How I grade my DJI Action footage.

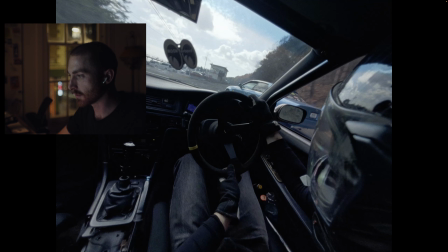261s
I mean, you can tell it's getting like pretty noisy, but in motion it doesn't matter too much. I like to add
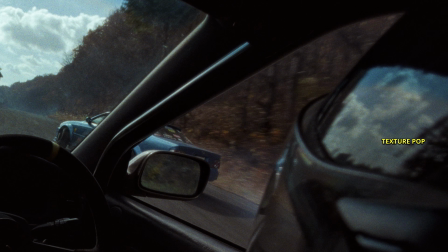268s
this thing in Resolve called Texture Pop, which I have doing just the tiniest bit of
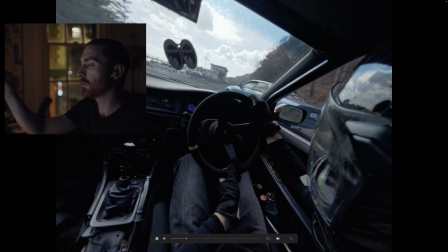277s
sort of like almost HDR-y kind of lift in the highlights, and like just gives the grain that extra little bit of bite,
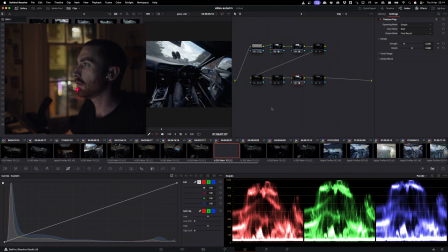284s
which I really like.
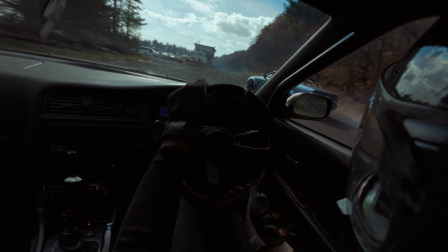286s
And then some contrast pop, which I can kind of describe in the same way.
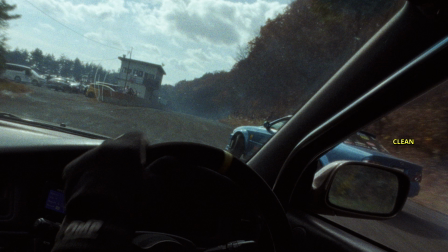295s
Like if you look over there on the sort of like license plate area,
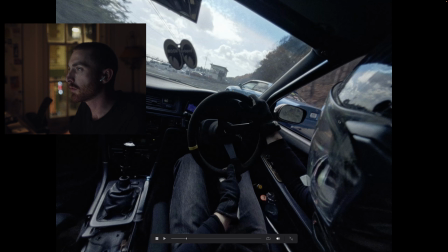299s
if I toggle that on and off, you get like quite a nice bit of extra crunch there.
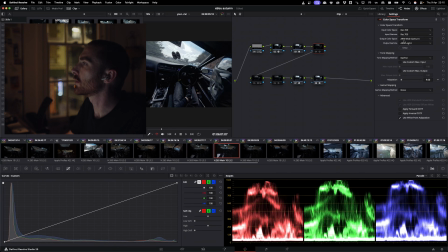306s
Cool. So this color space transform, I've done something totally broken that you're not really supposed to do, but I'm taking Rec 709 back to log C4, which is a relog for the Lex 35,
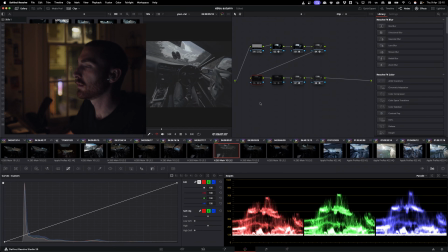320s
which looks like that. Just because there's a slot I like from the iRelook library.
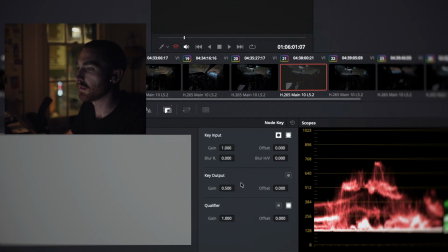327s
I can show you guys what that is, but I have it blended in here at like half intensity.
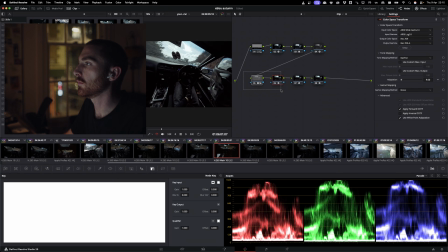332s
And then I'm just rocking this back to Rec 709. I can kind of show you what that's doing.
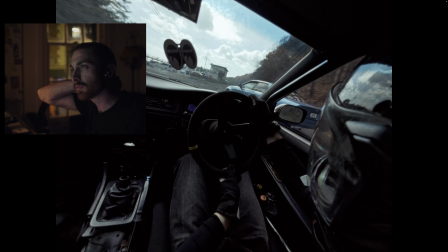340s
So from there, it's kind of just adding this sort of cream and green thing back in there, making everything feel a bit more earthy. I could absolutely have just created this in manually, but I don't know.
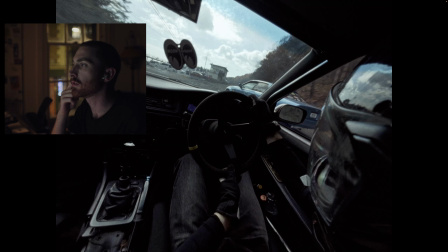357s
I sometimes like doing the wrong thing and just being experimental and having fun. So okay, so these clips, these are the raw clips from my.
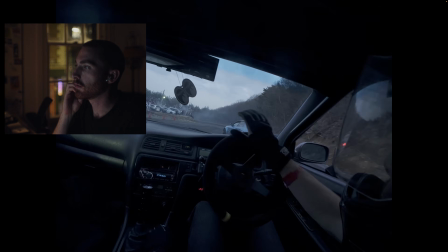366s
I think the video is called like Blue Hour North Course or something. Some of my favorite footage I've gotten of drifting.
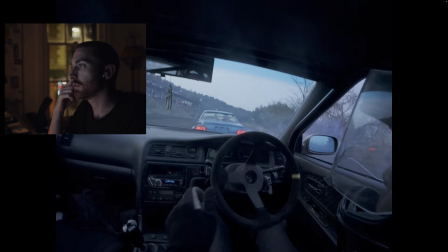375s
So you can see the kind of source footage looks quite good, and the exposures are all kind of in a happy range.
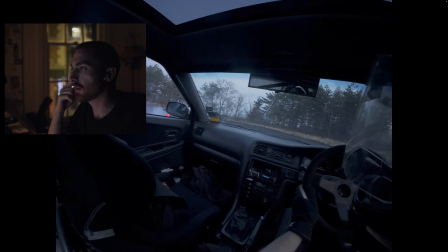382s
One thing you can notice here compared to the other clips we looked at is that my head is moving around a lot.
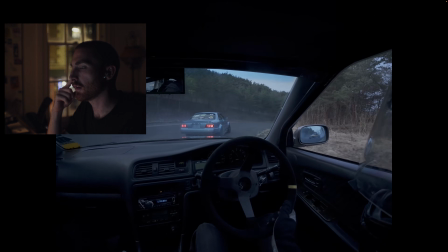387s
That's because Rocksteady is enabled on the camera, and I wasn't using the correct shutter angle here.
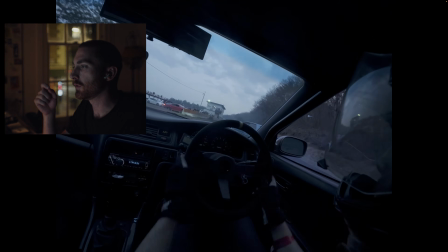396s
It's not terrible, but you can see that the steering wheel looks a little bit staccato.
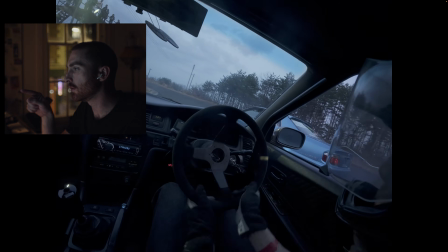401s
And then I think like in this clip, if you look at the rear wheel, if you can see it, not really.
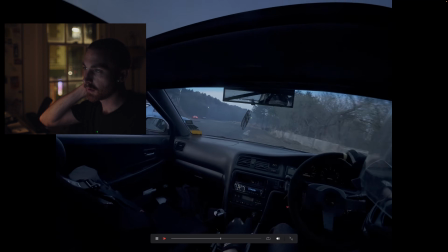408s
Maybe in the last corner you can see it, but yeah, the motion's kind of a little bit too sharp.
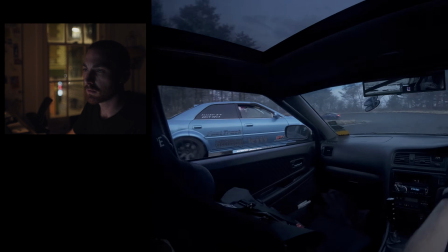416s
So what I do, yeah, there you can kind of tell when it looks weird like that.
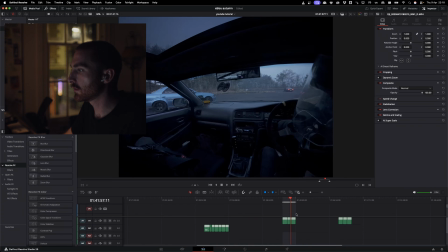422s
So what I've done here is there's a plugin for Fusion. Is that what it's called? Yeah, Fusion. Called Real Smart Motion Blur.
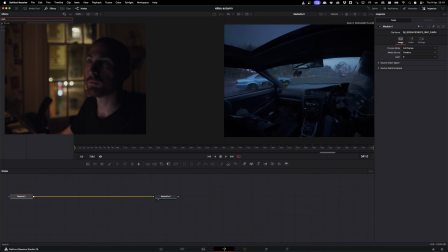431s
I'm sure you could do something similar with the tools inside of Resolve, but I have this. So I'm going to use it. So basically, yeah, I normally just apply it to the clip and then make sure that the GPU is enabled. And I'm going to take that off because I've pre-rendered this. It ends up looking like this.
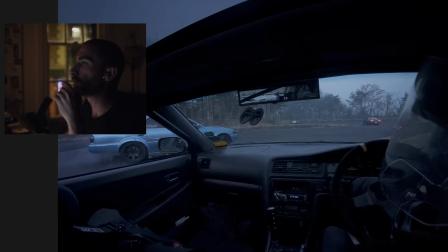454s
So you can kind of look the car in the background. It's like artificially creating a bit of more natural motion blur.
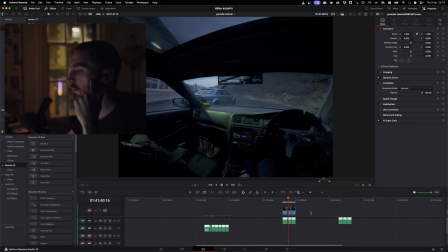465s
I don't have the grade, the file for this anymore. I kind of just let rip. But let me get stuck in and see what we can cook up here and how I would sort of approach this normally.
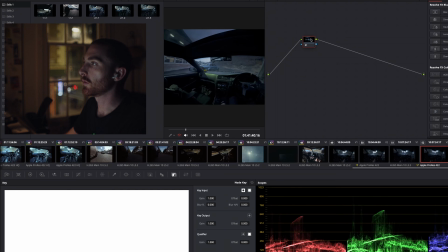479s
So this is probably quite a good frame to look at. So LensNode, drop that on that first node.
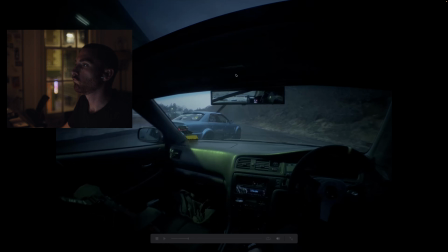488s
I think originally when I did this, I graded it a lot more heavy-handed than the stuff I've done more recently.
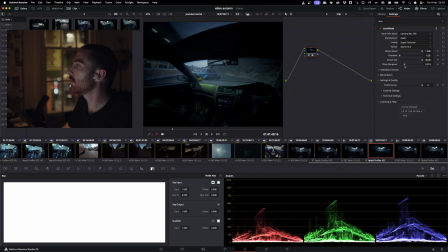500s
Like in this case, I might turn the f-stop sharpener up a bit and maybe turn the master blend down.